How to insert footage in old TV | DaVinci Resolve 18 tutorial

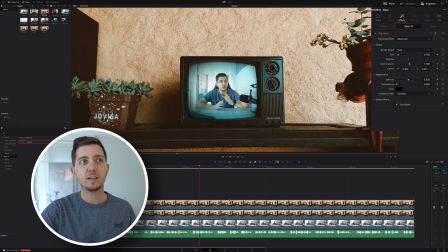But once I have it, I'm gonna scale it back. And now the effect I have is already more realistic.
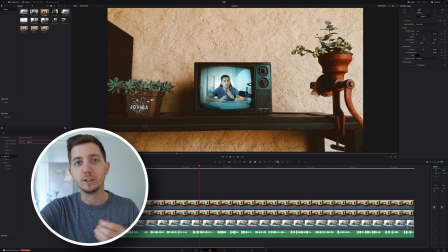If I zoom out from this, we will be able to see that it is indeed kind of legitimate in that clip, or as legitimate as we might believe it is.
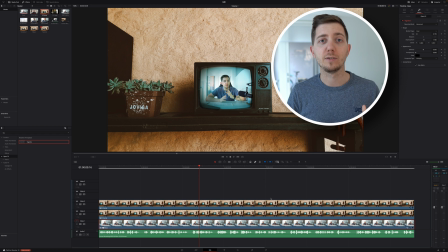Now, this clip is completely flat, and that's great if it was a modern TV, but back in the day, they had a curve. So to bring that curve, we can simply look into a lens distortion. I've got one right here, but as you can see, I would need to have DaVinci Resolve Studio, which I haven't purchased. So everything I'm showing you here, you can do on the free version. So this is not an option we can explore.
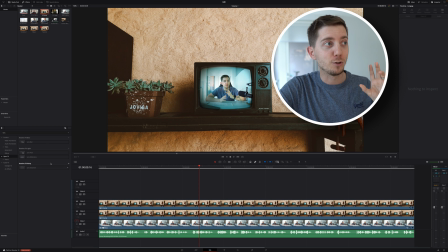Now, I wouldn't bring it up if I didn't have a solution. So if you can't have it on the effect, you will have it in the Fusion page. Why is it free there and not on the other one? Question for the DaVinci people, but for us, user of the free version, we can simply right click on our clip, open in the Fusion page, press Shift Space to bring the tool selection, And here we can look for lens distortion. Select, add, we have it here.
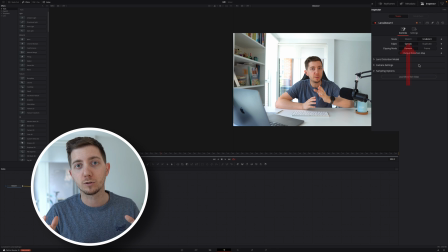Go into the inspector, change the mode from undistort to distort, because what we want to do is to apply a lens distortion. Open the model, and here we can simply increase the distortion to something that looks a little bit more like a TV.
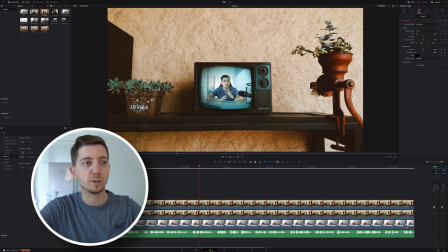Maybe a curve like this would work just fine. I can do a bit of back and forth to adjust it. But if I'm going back to my edit, now we can see this wrapping around.
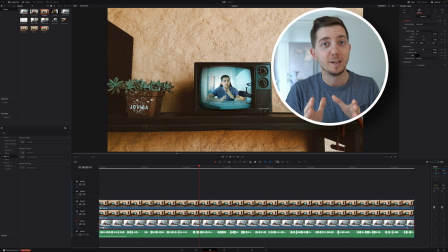And now the effect is 80% there. Watch the remaining 20%, because we're really gonna go to the extra mile. Scanline. That's really the last things we need to really get that. Super simple. There is an effect called Scanline. It's quite interesting that every effect we need just already exists.
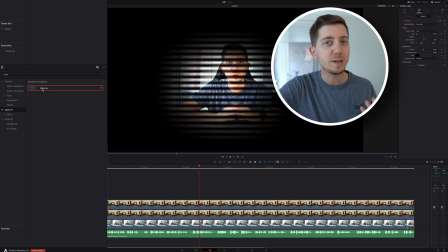It's just a question of combining them together. A bit like I did in my previous video around the fire effect.
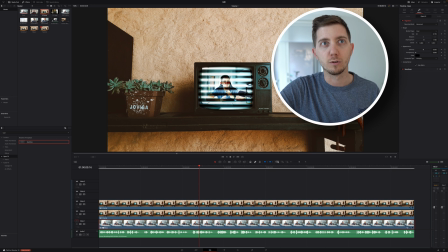But let's just drag this, drop it on our footage, and now we can see that it's a little bit too strong. So in the inspector, once more, let's open the Scanline, simply clicking on it.
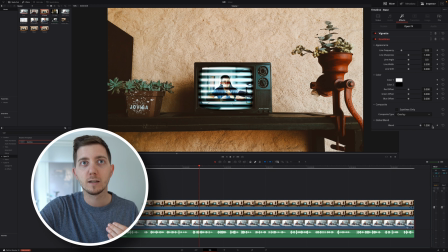Let's go into the blend mode, in the global blend, and reduce that to roughly 25%. What we want is to have that slight effect. We don't want it too strong, but it doesn't really work if you're not moving with the footage.
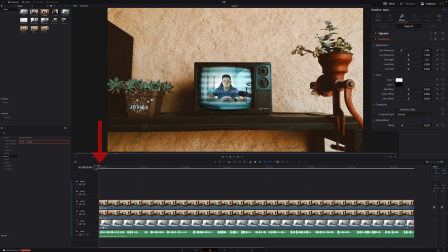So for that, we're gonna come here at the beginning. We're gonna put a keyframe around the line shift, bring it all the way back to -1, go to a couple of seconds further, go all the way to +1, go a couple of seconds further,
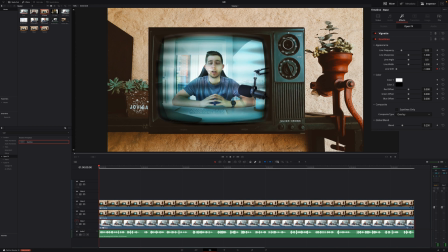go all the way back and forth. And then as I'm gonna play my clip, we're gonna see those lines moving.
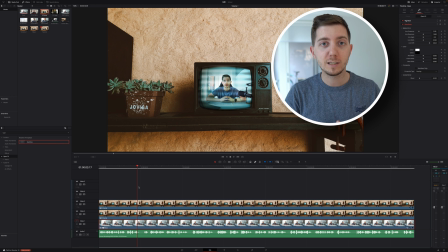And that's exactly what I want. But before you disappear, let me give you one last tip to really sell this. Because it's a static image, it's gonna be really boring for the viewer. So let's bring a bit of movement back. And I want to do this with some keyframe. But because you've got multiple layers, the best way to affect everything at once would be with an adjustment layer.
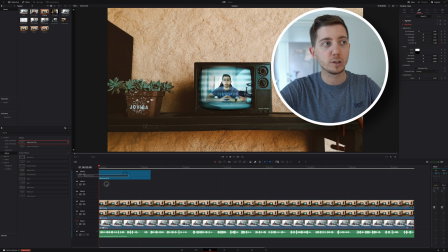So let's go back into our effect, take an adjustment clip, put that on top of everything here. And now we can see that when I change something in the adjustment clip, like for example, the zoom level, everything is impacted. Put a keyframe at the beginning, maybe on 1, let's go towards the end and now change it to maybe 1.5 or 1.7.
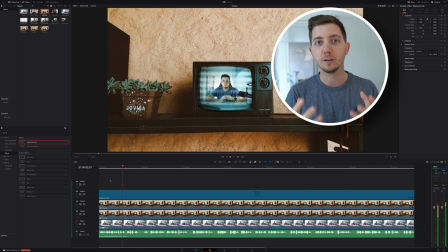And now as I play it, we're gonna slowly be zooming in along the way, making the footage more engaging. Now as a bonus point, if you want to change the audio to make it sound a little bit more like the radio,
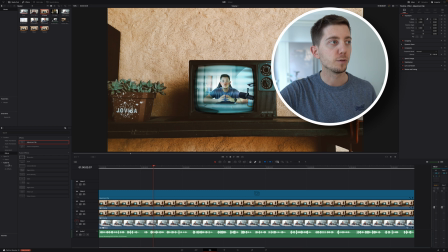this time in the effect library, from the audio effect, I'm gonna be looking for distortion. Simply drag and drop that into the audio track and it's gonna pop up here. And from the selection, we're gonna go from default all the way to lo-fi radio. I think that's the one that I like the most with that effect. Close this, and we will have not that radio voice. And with this, that's everything you need to know to make your own TV effect. Let me know in the comment section below if you liked it, if there is another effect you'd like me to show you how to do, maybe some holograms or maybe something else. And on my side, I will see you in the next one. Thank you for watching. Ciao.